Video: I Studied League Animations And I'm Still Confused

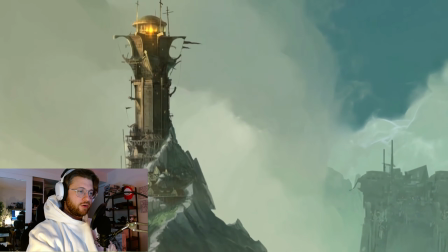Wow, look at this environment. That's so great. Woo!
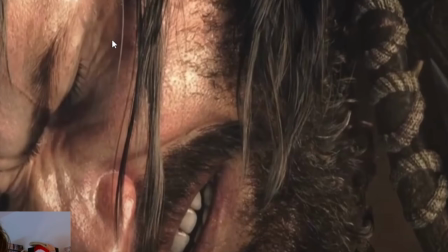Oh, look at the detail, dude. These pre-rendered cinematics have a big advantage because...
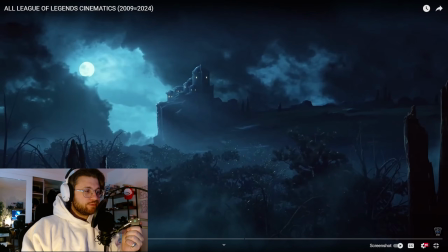Good morning, everybody. Just had a solid workout this morning. It's 10:35 a.m. I'm feeling fresh. So we're gonna step into, let me get this popped up here.
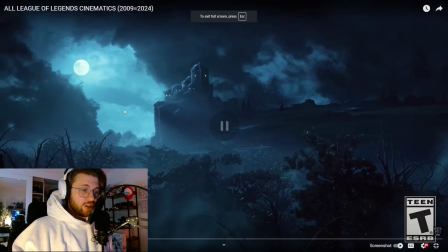We're gonna step into the world of League of Legends and see what makes some of these cinematics so amazing. What can we learn as artists, as creators, as creatives in general, and we're just gonna have a good time.
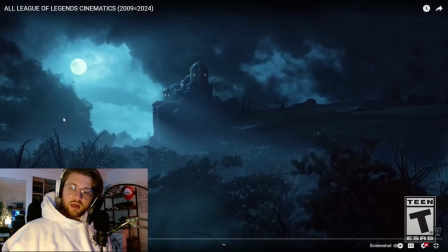Okay, we're gonna have a damn good time. Anyway, we got a lot to get through today, so let's get to it.
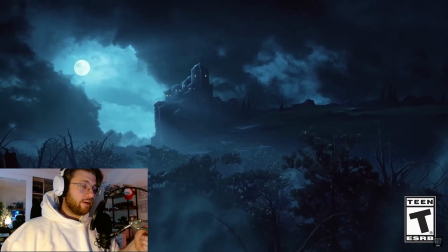Okay. I have no idea where we are right now. Very spooky.
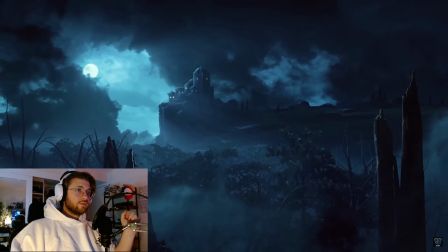A full tankard in a warm tavern was the plan. Not extra watch.
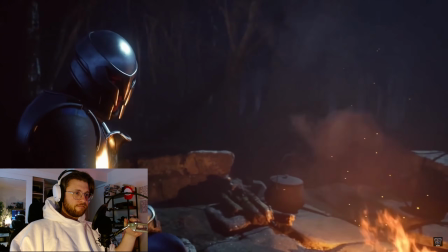Oh, who's this?
Whole countryside's on edge after Fuss Barrel. Yeah, filthy mages.
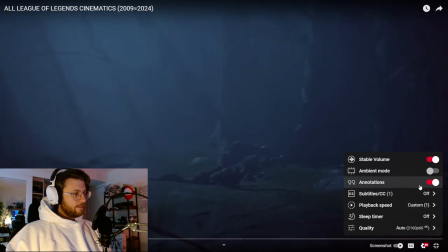They show up here. They show up here, and I'll come.
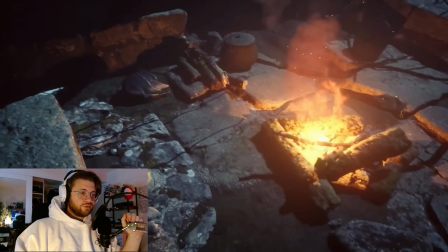Oh, he's gone.
Cedric? Not Cedric.
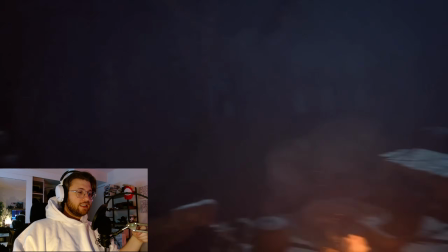Tedric. Tedric?
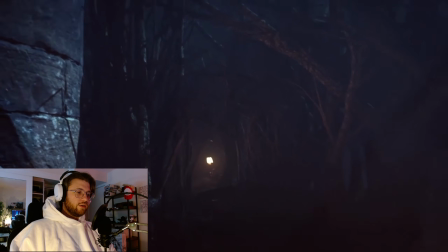Oh, I know who this is gonna be.
Tedric!
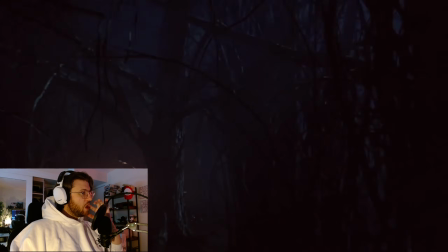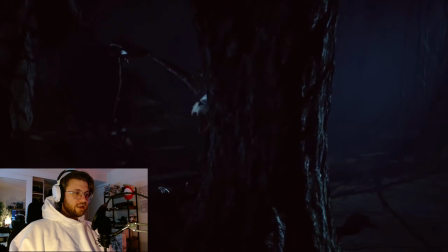Man, that is spooky.
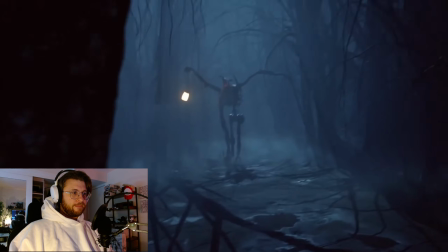Help me! Ah!
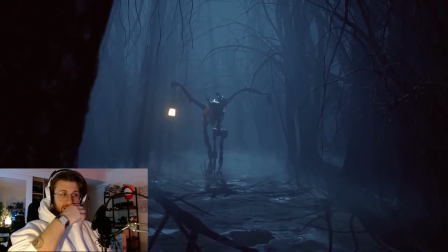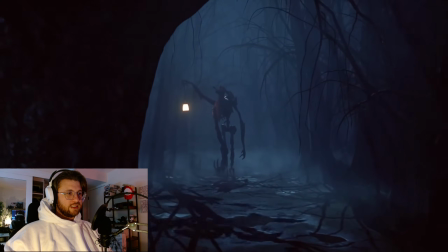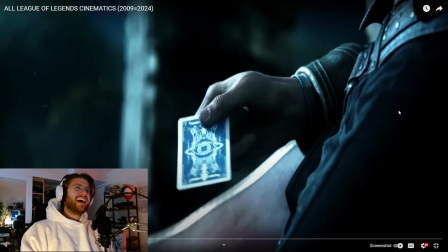Holy crap, dude. I hated that. Man, I loved how creepy that was.
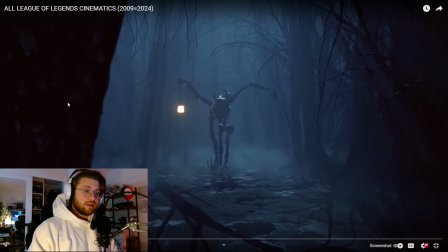They did it in a few ways. Number one was the lighting and the ambiance. Like, the lighting, when you're trying to set a mood, lighting is going to be one of the first things that you should really try and nail, I think. And they really nailed that. They used a lot of shots that really narrowed your point of view down, right?
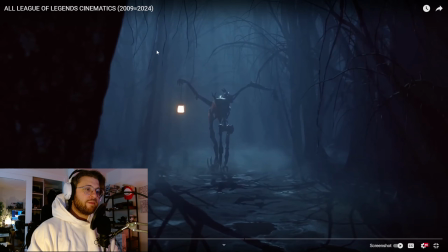Like, you can see the outsides here are really like, you're always framed into a little tight spot in the shot, and that's gonna make you feel pretty claustrophobic. So that's something kind of cool you can do when you're making horror stuff, I guess. The sound design was terrible. And terrible, I mean, it was amazing, but it was absolutely horrifying.
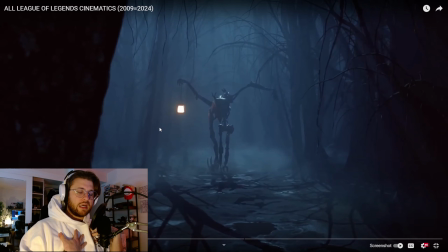So the sound design was really intimate. It felt like everything's really in your face, and like, you know when you're sleeping at night and you get spooked and then like suddenly your hearing like kind of like amplifies, right? Like all your senses get dull and your hearing gets really shot up, right?
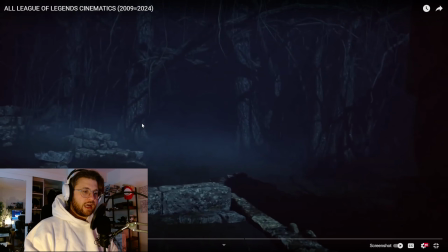Like, so they kind of did that. And to make it feel really spooky, I loved how they did it all from like a single person's point of view, right?
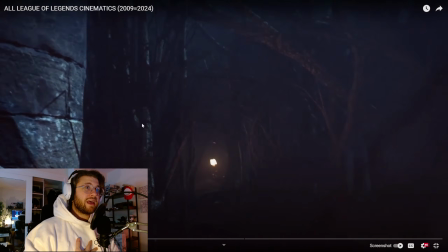Like that's how you're gonna make something feel like really scary.
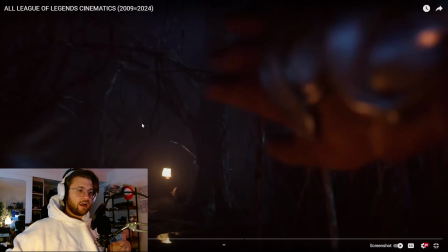Like you kind of have his hands navigating through this forest, so it feels like you're there. That's how you make a scary cinematic, right? If you want someone to feel immersed, that's it.
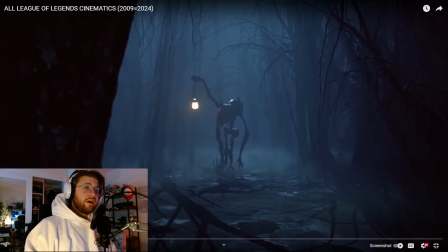That's what you do right there. Anyway, moving on. Yeah, Fiddlesticks, pretty spooky, dude. Pretty spooky. All right, I won't pause for every single one, but I do want to get some good takes in every here and then.
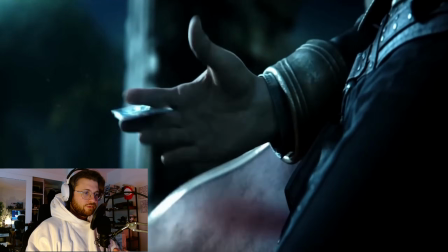We are here to talk about art, but let's just enjoy the ride. Okay, we got Twisted Fate. This is an old cinematic.
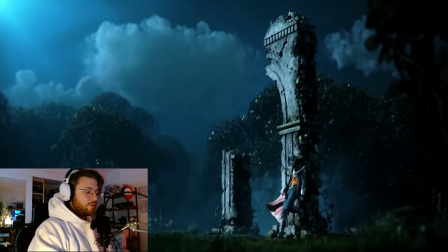I remember this one.
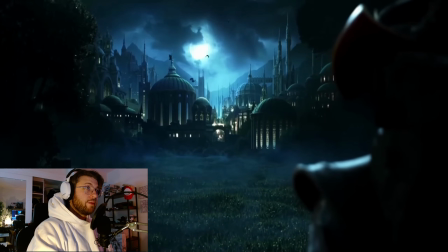I remember when this came out thinking, like, this is peak cinematic, so it'll be really interesting to see what it looks like now.
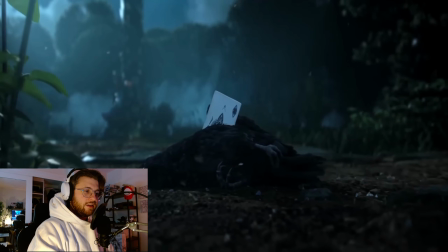Ooh. God, they look so different now. Oh, another Fiddlesticks.
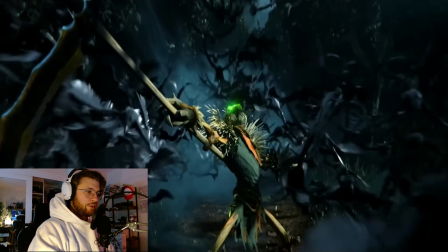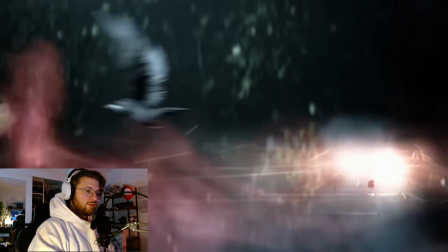Good action. Did they ever end up reworking Twisted Fate? I wonder. I haven't played in a while.
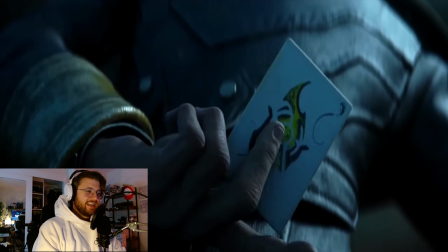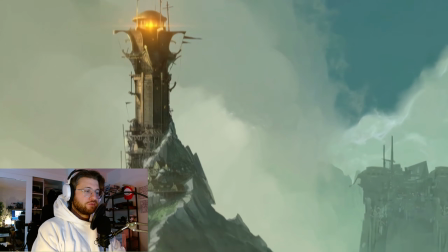Got a stun card. Cool. I like the action there.